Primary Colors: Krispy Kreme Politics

The Republican National Convention ended last week, and the Democratic National Convention ended last night, so let's talk politics.
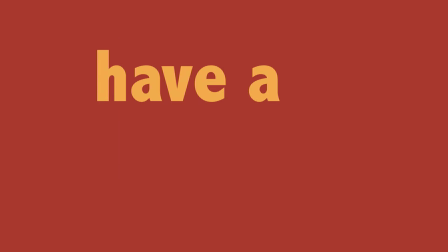In 1992, Bill Clinton was running for the President of the United States. On his campaign trail was a reporter named Joe Klein, who was writing for Newsweek at the time. Joe Klein took some of the incidents that happened during that campaign, added some fictionalized elements to them, and wrote a book using the pen name of Anonymous called Primary Colors. It was one of the most talked about novels of the mid-90s. And in 1998, they decided to make a movie version of it. So today we're going to talk about Primary Colors, a novel by Joe Klein and a movie directed by Mike Nichols. What I'm really interested about this movie is it is a very sort of accurate retelling of the Clinton campaign from 1992. There are elements of it that are fictionalized, so it's not a documentary by any means. But I want to talk about one scene in particular today.
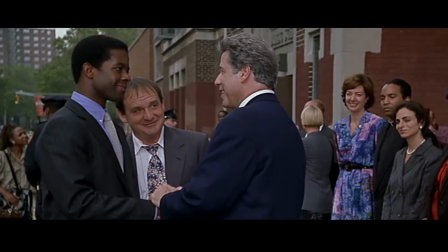1:13 Now the story, just to give you a little background, is a southern governor named Governor Stanton, who's played by John Travolta in this movie, has an assistant named Henry, who is the grandson of a civil rights leader. So those are the two main characters you're going to see in this scene.
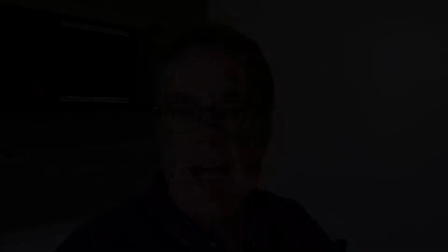1:30 What is going on in this is we've got a scene right before this where
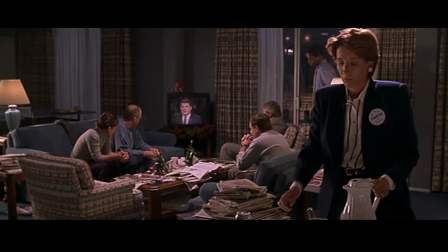1:35 another woman has come forward and accused the governor, John Travolta's character, of having a long-term affair with her. So it's what they call the bimbo eruption. It's another setback for the campaign. And in the midst of this chaos where you have the Hillary Clinton character played by Emma Thompson
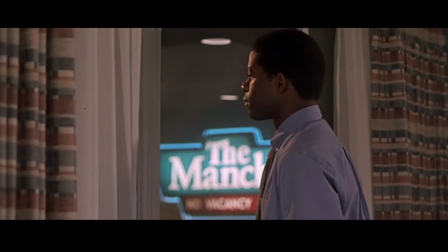1:56 sort of pulling the troops together, outlining a strategy, Henry looks out the window of the hotel room,
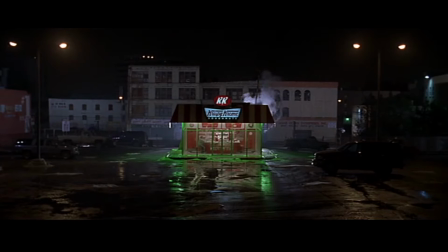2:02 because the governor's nowhere to be found,
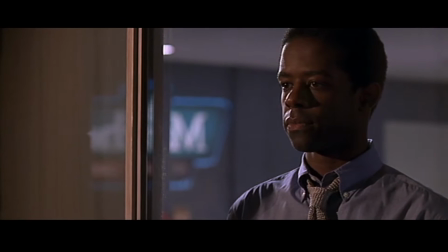2:04 and out the window he sees a donut shop and a lone figure talking to the clerk in that donut shop.
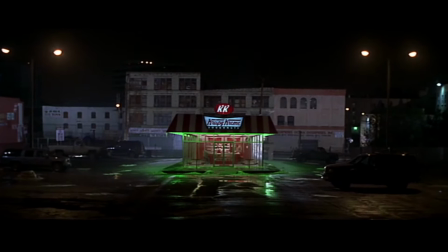2:12 The scene starts out from Henry's perspective. He's still in the hotel room looking out at the donut shop, and we've got this long zoom into the donut shop.
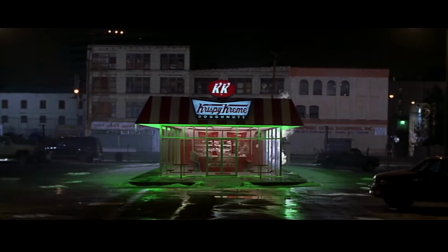2:21 It's bathed in green light. It's got a little white backlight with some steam coming out from behind. as we slowly, slowly zoom in to the front doors. The overall mood of this shot is that we've come from this chaos of the hotel room where Emma Thompson's character is frustrated and getting the team sort of focused on solving this issue. And we go to a scene that's calm and casual.
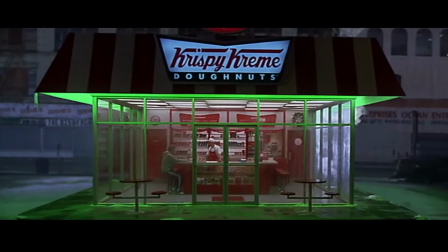2:46 You've got Governor Stanton sitting at the counter talking to the donut clerk, and it's as calm as it can be.
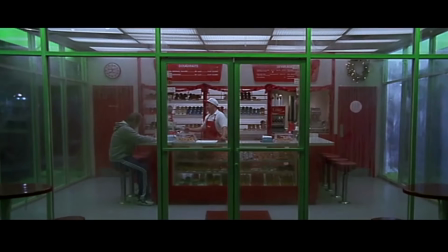2:54 The other takeaway from the shot is that the walls of the donut shop are all glass.
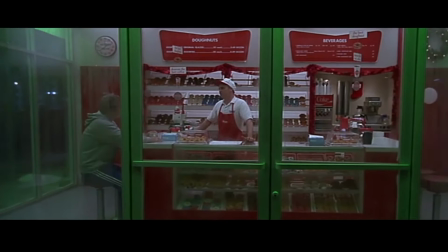3:00 So it's almost like he's looking into a fishbowl. It's a confined universe.
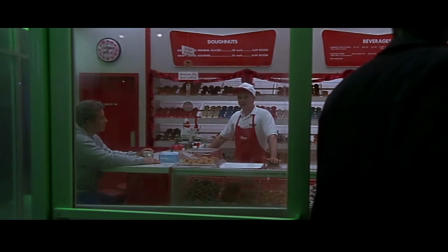3:05 It's a confined scene within this all glass world where people can see out, but all the activity is going to happen within there. Mike Nichols has been quoted as saying that when he first read the script, this is the scene that he could visualize immediately. and when he shot it, it is what he visualized in that first reading.
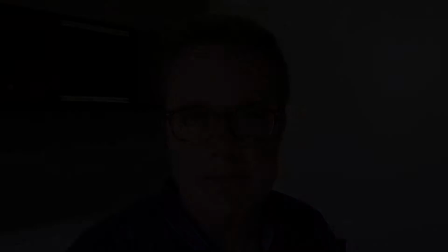3:25 He really wanted to capture sort of the intimacy of the scene along with sort of the vulnerability of the main character of Governor Stanton.
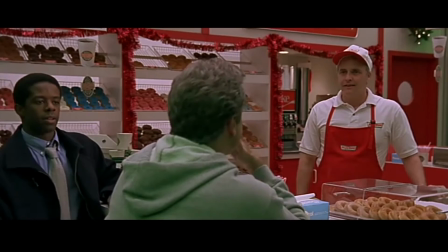3:33 As Henry enters, the governor welcomes him, introduces him to Danny, who's working at the donut shop.
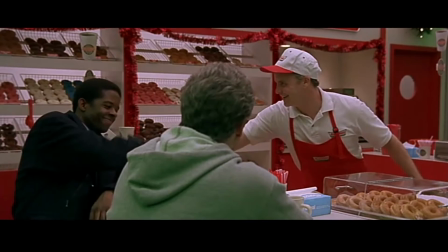3:40 Now, there's an interesting thing that happens right here when Henry shakes Danny's hand.
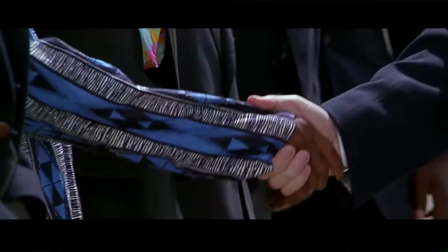3:45 Earlier in the movie, there was this whole sequence about The opening of the movie is about how the governor shakes hands and what the handshake means.
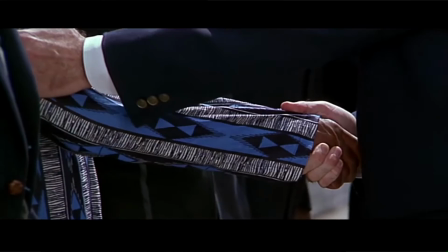3:54 There's always something going on with the left arm. Either he's going to clasp the person's hand and do a double handshake, or he's going to move up to the elbow or even the bicep. All those were intimate. When it got to the shoulder, it was a little bit less intimate.